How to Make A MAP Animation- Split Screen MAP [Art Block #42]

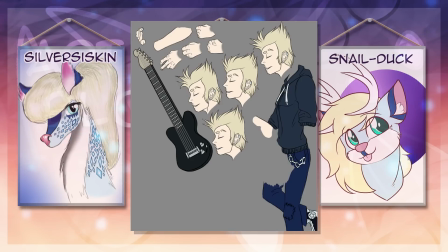4:05 The only parts that aren't actually static are just the hand and the head, which I realized that after compositing made it appear a bit stiff, but there wasn't really much I could do at that point.
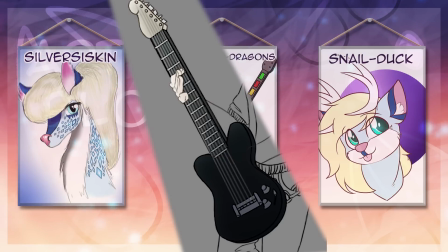4:15 An idea I had when it came to the guitar was I was going to have the strings actually vibrate when they were strummed. I even made a set of blurred strings that would arc and slowly return to the original position, but thanks to the brush I ended up using, it looked wrong and
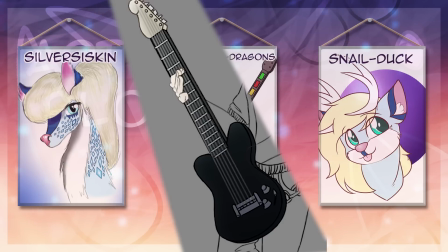4:28 it didn't really come out how I envisioned it. Speaking of, let's talk about the actual process of making the animation.
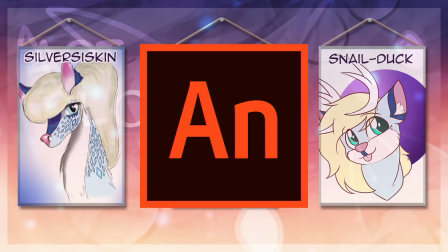4:35 The animation itself was actually made in a variety of programs. Starting with the original thumbnail animation, which was basically just a series of about 8 rough drawings, gave me a general idea of where the character was, what the motion was intended to be, and the idea for the background.
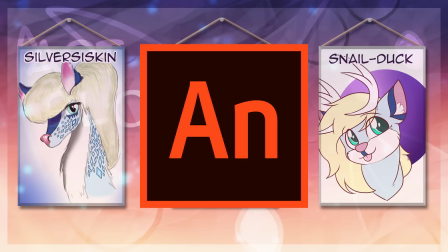4:49 I did the thumbnail animation in Adobe Animate because being able to do instant playback is pretty essential for me to have an idea of what's going on. Most of the time,
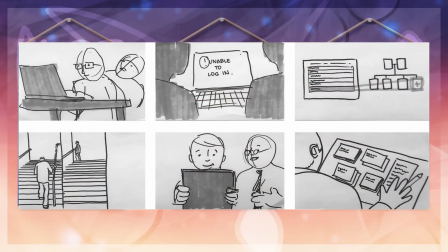4:57 larger animation projects will have a storyboard or some kind of animatic. However, since this animation was going to be short, I felt that making a rough animation beforehand would really help me get a feel for the motion, since you can't really do a storyboard in a loop.
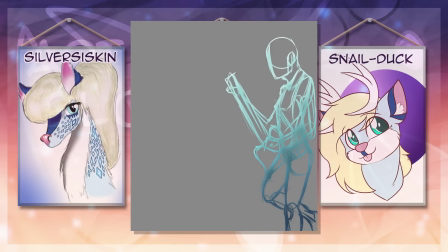5:09 Next, I went into Fire Alpaca and began to sketch out a more detailed version of the thumbnail. When doing the sketching portion of the animation, I worked at a 2560 by 1440 size canvas, which is just a little bit bigger than 1080p, so I was able to get in the right amount of detail for the first official pass of the character.
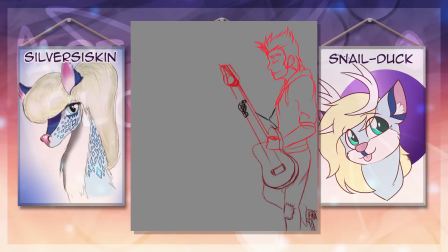5:25 After that, I increased the canvas size to 4000 pixels wide and came along for a second pass. This second pass allowed me to get a far more detailed version of what I was going to be drawing and allowed me to get a far more accurate representation of the character. After doing the refined second pass, I came over to Photoshop and began the third and final corrective pass.
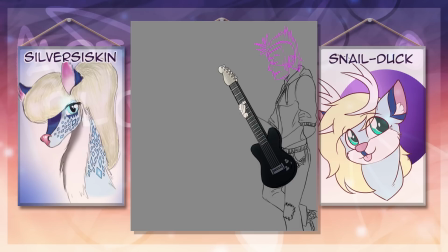5:43 This part involved sketching out all the moving parts, such as the head, arm, and whatnot. The biggest thing I was going for was maintaining anatomical consistency, such as pieces of hair, earrings, broken eyebrow, etc.
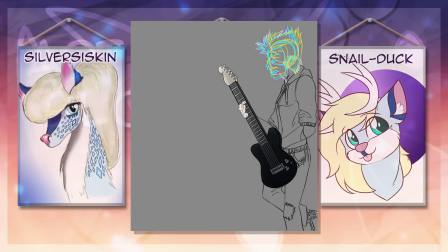5:55 In cases like the head, what I did was make a base drawing of the head that had all the parts that would remain still, duplicated it, and added the changed parts to the head and the neck, and then labeled each with different colors. Next, using a textured brush in Photoshop, I manually inked each of the parts.
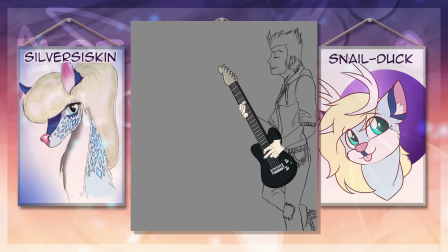6:10 A majority of my works are usually inked in Fire Alpaca with the standard hard brush. However, I wanted my animation to have a bit of a rougher, more organic feel to it. There are programs that allow textured brushes, however I don't have a license for them, nor am I really experienced enough with animation to justify having more than one program.
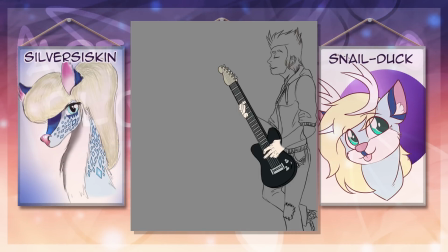6:26 As such, the time I would normally spend on doing line work was actually doubled because I didn't have the clean line work or any sort of correction tool like Fire Alpaca or Paint Tool Sai.
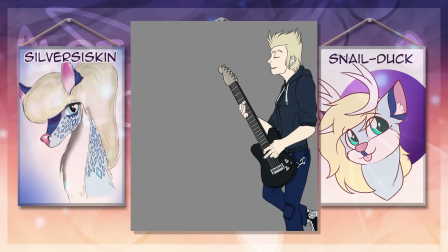6:35 This also of course requires me to manually color each of the pieces. Normally when I'm doing work in Fire Alpaca, I'll simply be able to select the color and use the paint bucket tool in the line work. But since this animation was comprised of a bunch of pieces and the line work wasn't solid enough for this technique, I had to color them manually.
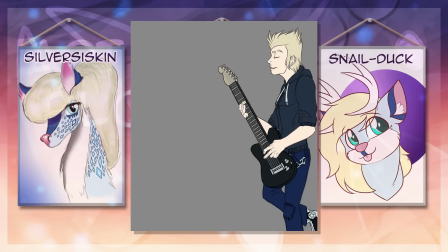6:52 Admittedly, it was a little bit of a time sink, and there were times that I probably could have used to make this animation a lot faster. But in the end, I found that manually coloring was actually quite relaxing. It just allowed me to turn off my brain and go.
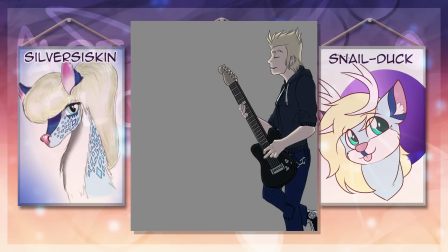7:04 When it comes to shading, I was originally going to do a textured cell shading style, have it be almost anime-esque but with the textured brush to make the edges more bumpy or almost sketchy in nature. However, after I tested this on the head, I realized it was a bit too inconsistent, causing this sort of flickering effect with the shadows.
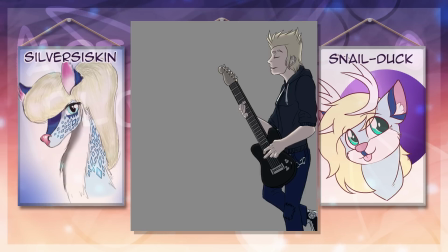7:21 So instead what I did was I manually shaded each of the pieces with blue and applied a multiply effect before reducing the opacity. A lot of digital animators nowadays will often use plugins to shade their animations. Most often this is done in programs such as After Effects.
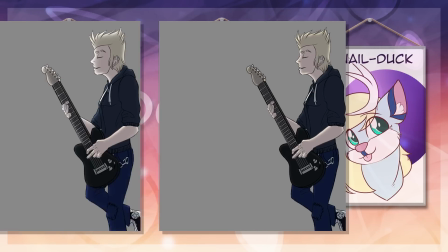7:36 I have After Effects, but in the end the only shading that I added that wasn't manually done was an inverted inner shadow,
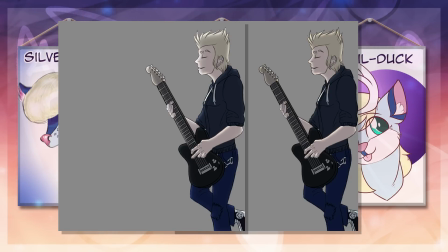7:42 which was just a very light gray applied with the overlay effect. After I finished all the pieces, I exported the frames as individual files, imported them into Premiere,
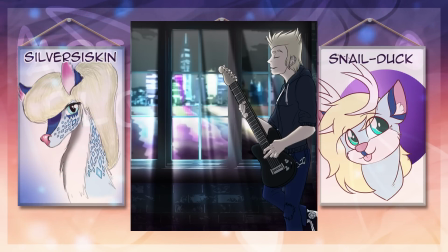7:51 and began the compositing process, which is essentially when you take all the pieces and make the final product. I did end up making a second version of the animation with ghost frames because I felt it added a cool effect.
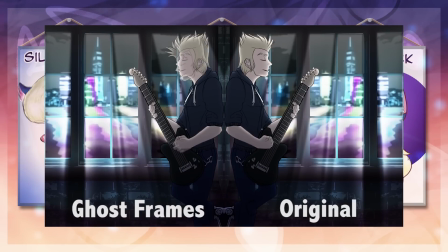8:01 The way I did this was I took the original completed clip, then staggered 3 duplicates by a difference of a couple frames. The duplicates each had different levels of opacity to them, with the closest one in time being around 60%, while the furthest behind was only 20%.